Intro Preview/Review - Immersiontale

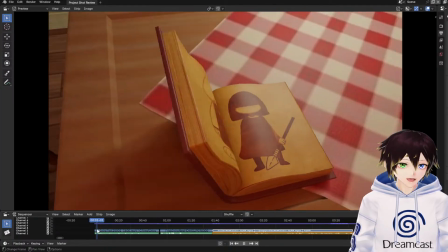8:20 So we've got a couple of things. The intro, the reason it's done with the storybook style, I just like the whole thing with it.
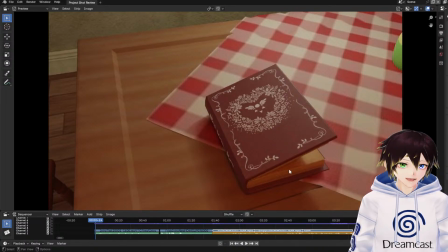8:30 It just kind of ties it nicely together, especially because of the way that the intro is presented in game. Hey Sammy. A few notes to do with the book. The book is just a completely original design. I like the way that it's
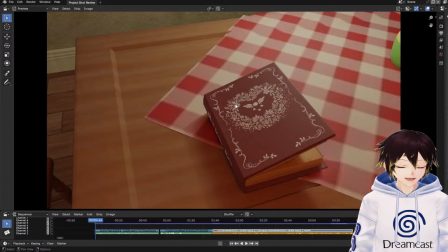8:49 done primarily because I searched up this floral thing online and just found one that happened to look like a heart. So it is actually the standard, sort of like Deltarune symbol that you see with a heart around it. The only difference is the heart is flowers. I thought that was kind of cool. And then the rest of it is flower themed.
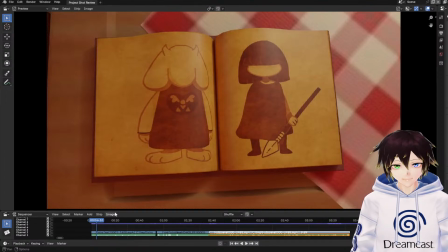9:08 Obviously, when we get the artwork here, all of this is redone by Sammy, who's in chat currently. So this is all basically like I think at the moment it's like over 4K in resolution, because I upscaled it massively. There is slight deformation here on the page.
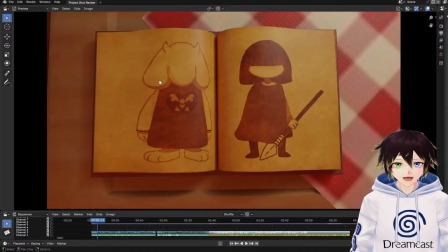9:28 That's because the pages are basically they're not flat. You can see when they turn here.
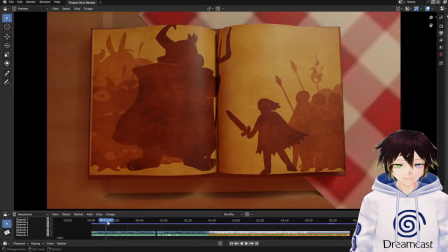9:39 When they turn, they're not flat. They actually have to lie, like, in a different way. I'm not so sure if I should try messing around with the physics more on that, but they actually do curve when they turn rather than be completely stiff.
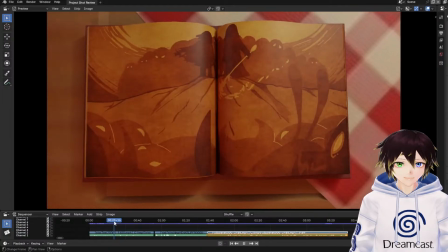9:53 So they actually do look a little bit like pages. But I love all of this going into it.
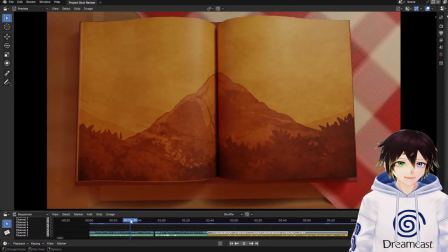9:58 The background narration by Z is great. As Toriel.
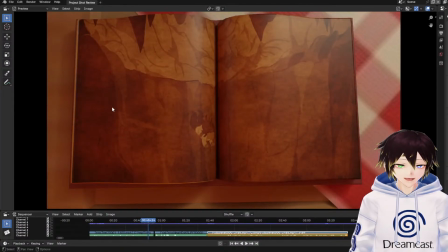10:01 This is all like I said, redrawn, so it's exactly how you see it in game.
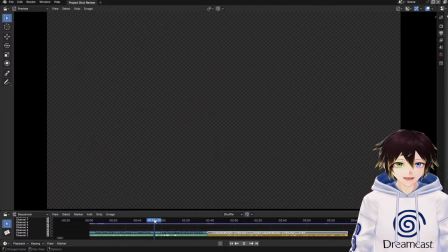10:07 And then what we did was we tied in that with Frisk's fall there.
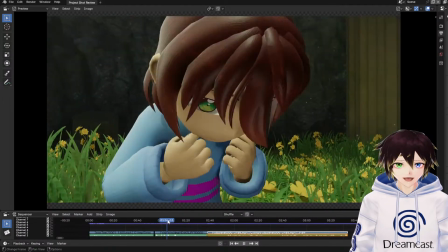10:13 With this bit here, I like this. This is great so far.
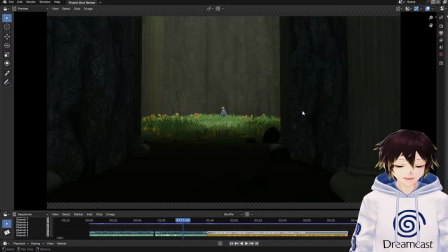10:19 Hey Wally, the only thing that I'm going to change in this scene specifically when I re-render it is I want to redo the particle effects how I've done them in the second scene, like over here.
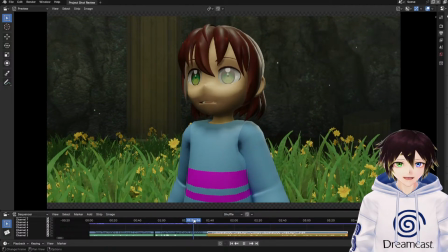10:33 Primarily because like the particle effects, the basically video stuff,
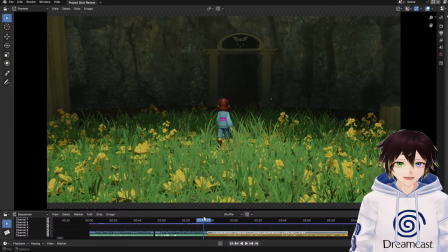10:38 and I've done like a little bit of trickery to make them look as though they're kind of in scene and actually reacting how they should. But yeah, they need to be redone and react better.
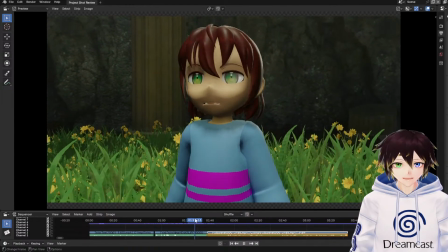10:51 One thing that I'm really happy with, of course, like I've mentioned multiple times, is the moving foliage and physics stuff.
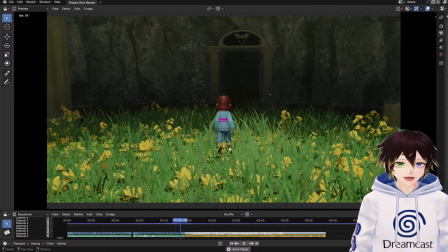10:59 That stuff is just great. That grounds the characters in the environment. There'll be a lot more of that stuff in future.
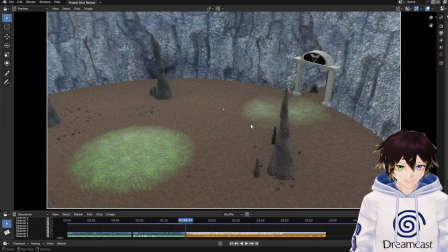11:07 When it comes to this section, show everyone the flowery music amidst the swoop. Oh, I'm gonna do that after stream just in case, just to make sure I don't get copyrighted, just in case. You never know what Mr. Wolf's capable of.
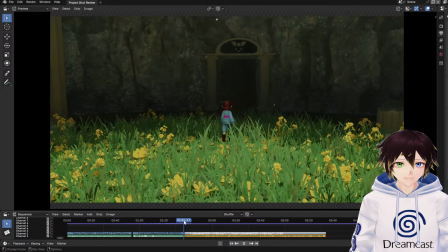11:24 For here, I honestly think this transition is not too bad.
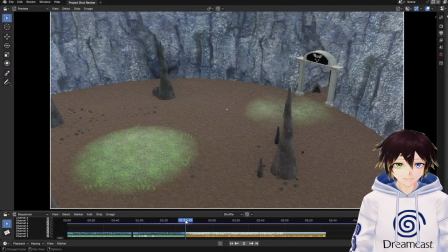11:32 The reason for this is I just wanted the
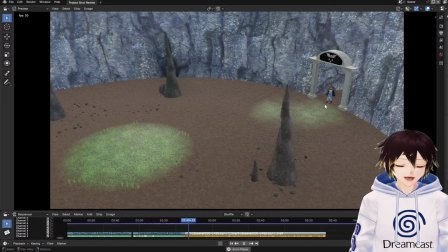11:41 environment to be shown off a little bit and show where Frisk is actually coming from in relation to everywhere else.
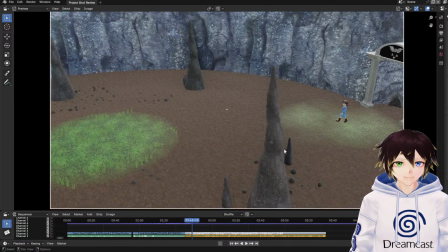11:49 Dave, I'm being bullied. Don't let memes bully you.
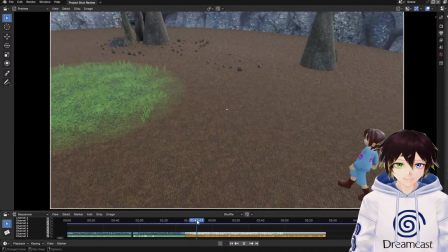11:54 Memes, stop bullying people. In terms of like this section here,
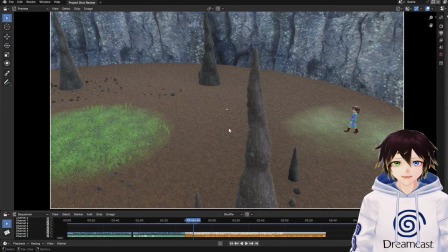12:03 when it comes to this shot here, there's one thing that I'm going to point out.
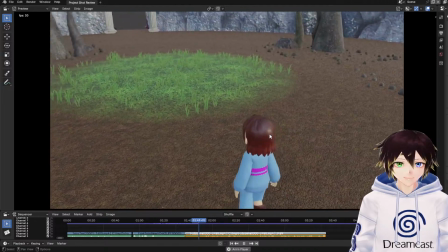12:09 It's so minor, but I want to redo it.
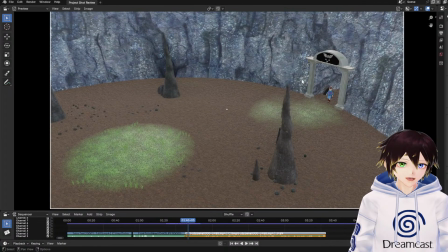12:15 Which is, when we see Frisk walking in, I'm going to copy this entire animation for Frisk walking in, and then redo the her simulation.
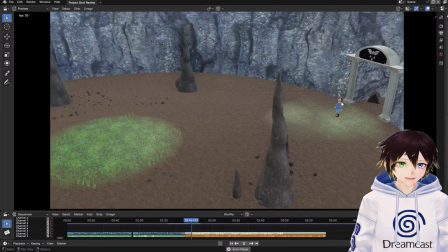12:23 Because, if you watch the her incredibly closely, the her sim's messed up.